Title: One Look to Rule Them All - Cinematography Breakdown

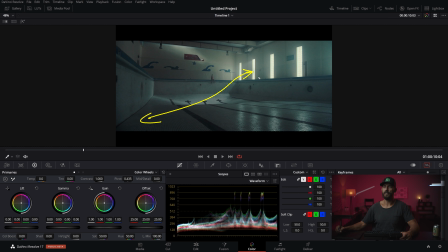4:09 It's just relative to each other. So, this to this, right? Right? That is the part that makes it feel, ooh, there's a little bit of something going on here. And then you get Tatooine, and then you get a little tiny edge on our man in here. Our little guy in there. He's super far away. And this is a good looking shot. Now, when we go in, let's go back.
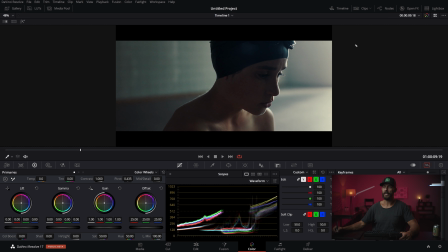4:30 Now, we are definitely lighting from the window that we can't see because we're faking like, oh, it's just a light coming from over here, which is this window here, right? That's what we're telling ourselves in our minds when we're looking at this, going, yeah, that's the light. But really, what you can do here, you now have ultimate freedom to light from anywhere over here.
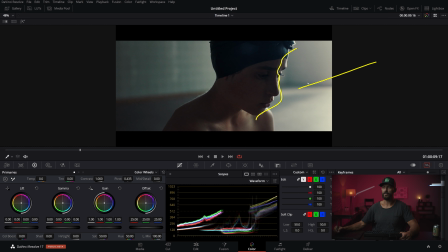4:48 If you don't like how stark it is here, I mean, I like how stark the angle is on the light, you can pull it this way a little bit and just add the wrap around. We'll say one thing. If you're going to change the angle on this light and you're going to wrap it around to the other way,
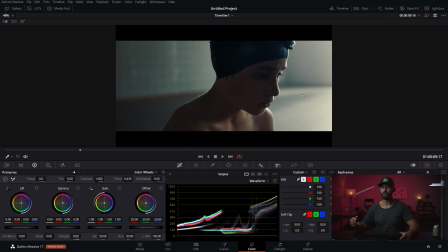5:04 this is where things can start to fall over because the balancing is the really hard bit. The balancing of your human input, fake light, and your eye on the day and coordinating the crew and getting the light in the right spot, that is what complicates things and makes things really hard. The simpler you can make the setup, the less chance you're going to screw it up.
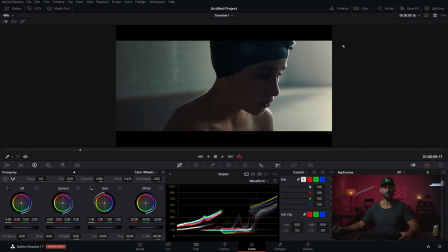5:24 And let me tell you, if you make it anything above zero complexity, you're going to screw something up, especially when you're starting out. So try, you know, if this is the look that you're happy with and you're happy for this level of the angle of the light relative to the face, and it works just in the location itself,
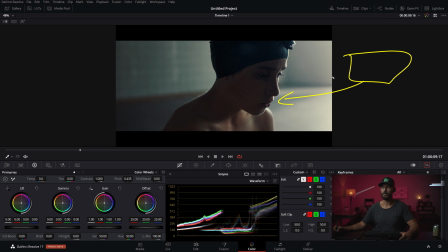5:39 go with that because it's going to be, you're going to be able to see much less manipulation because adding a four by four frame over here with a sky panel in it, just to help wrap it ever so slightly is going to be more difficult to do because you need the balance of
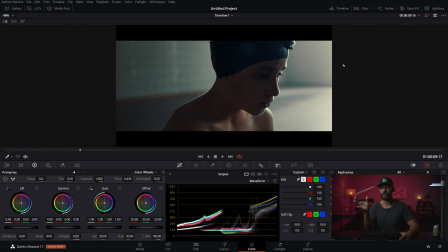5:53 an eye to say, oh, that's a little bit too much, that's not enough. And your little, you know, maybe you can get away with a light meter and you can set those levels to exactly, you know, your eye knows or your light meter knows that you want it half a stop under or a stop under. but by the time you know that stuff, you've gotten so good that you don't need the meter. You can just look at the image and say, oh, that's got to be a little bit darker.
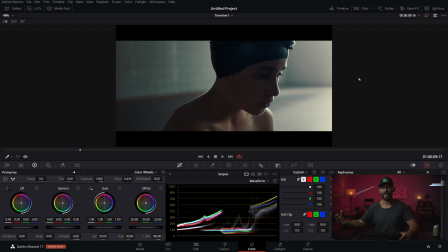6:13 So a light meter is great for teaching you the things that you like and reinforcing at what levels you like things, but for practical workflow on set now, especially with the digital world, it's less useful on the day, I would say, or less beneficial. So here, I mean, there is something over here, right?
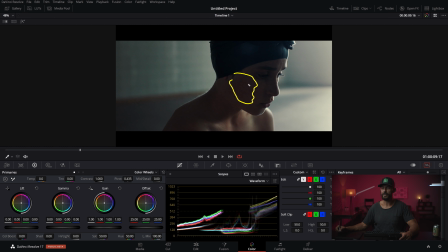6:32 There's some little return. You can feel it. It's just like a different color in the skin. If you didn't want that, you could just go neg this side. Just neg over here, and shooting into the light gets you that little tiny bit of highlight there.
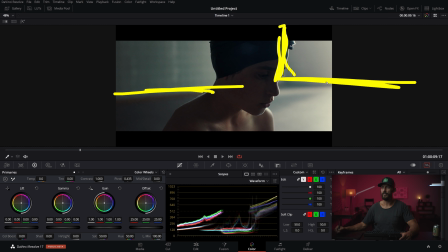6:46 And we're also shooting into the corner of the whole pool over there. You can see that is where we go forward.
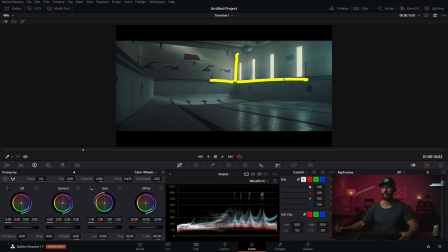6:53 That is this corner here. Why is the pen so big? Why does it always do this to me? That little corner, and that just gives you more depth when you come to the close-up, even though it's super blobby.
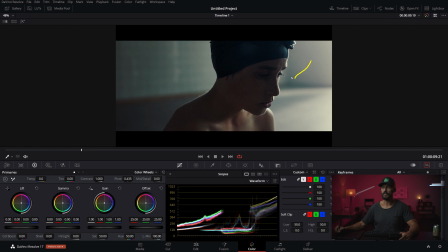7:05 You see that little transition in color right there? That makes it interesting. And then this little highlight down here, the return, this beautiful light here, you can feel there's definitely something coming from the front because you have all of this level on his chest. You just can't see it because his nose is blocking where the light would be hitting his face, the nose is blocking it.
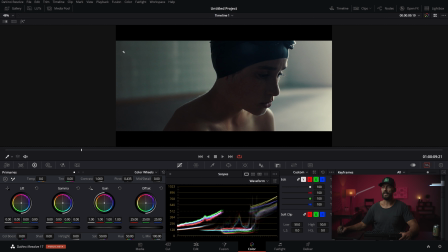7:24 But there's something coming around. But this is where, once you get into this world, it's very, very simple because you're literally standing next to the 4x floppy. so you just close the floppy off if you want more or you open it up if you want less or you push it away you don't have to you know get
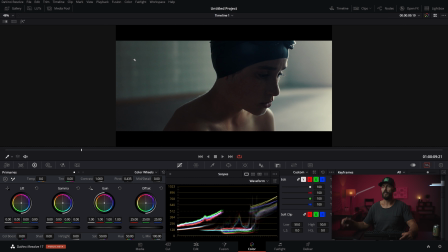7:39 on the comms to the key grip and be like hey move that thing or to the electrics and be like okay let's lower and raise the thing no it's right there it's all around you it's very close and that is why if you can do this shot and if you can make this
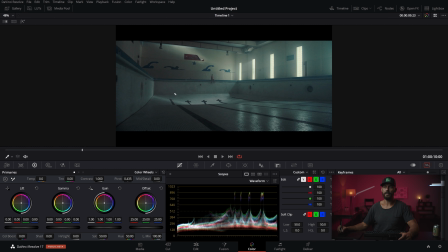7:51 shot you can do this there's the only thing is more planning and more complexity and less of you doing anything. Here, you're going to do lots of work, right? Where is it? Come back here. Here, you're going to be the one pushing the floppy.
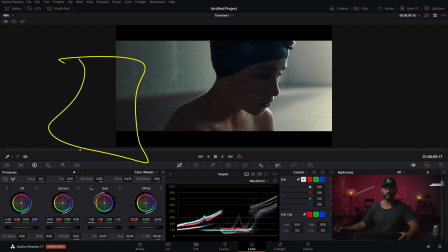8:06 It doesn't matter how many people are on set or on the crew. You're going to be right there with a person maybe that's moving the thing. It's very easy to do. Same with setting where the diffusion is going to go.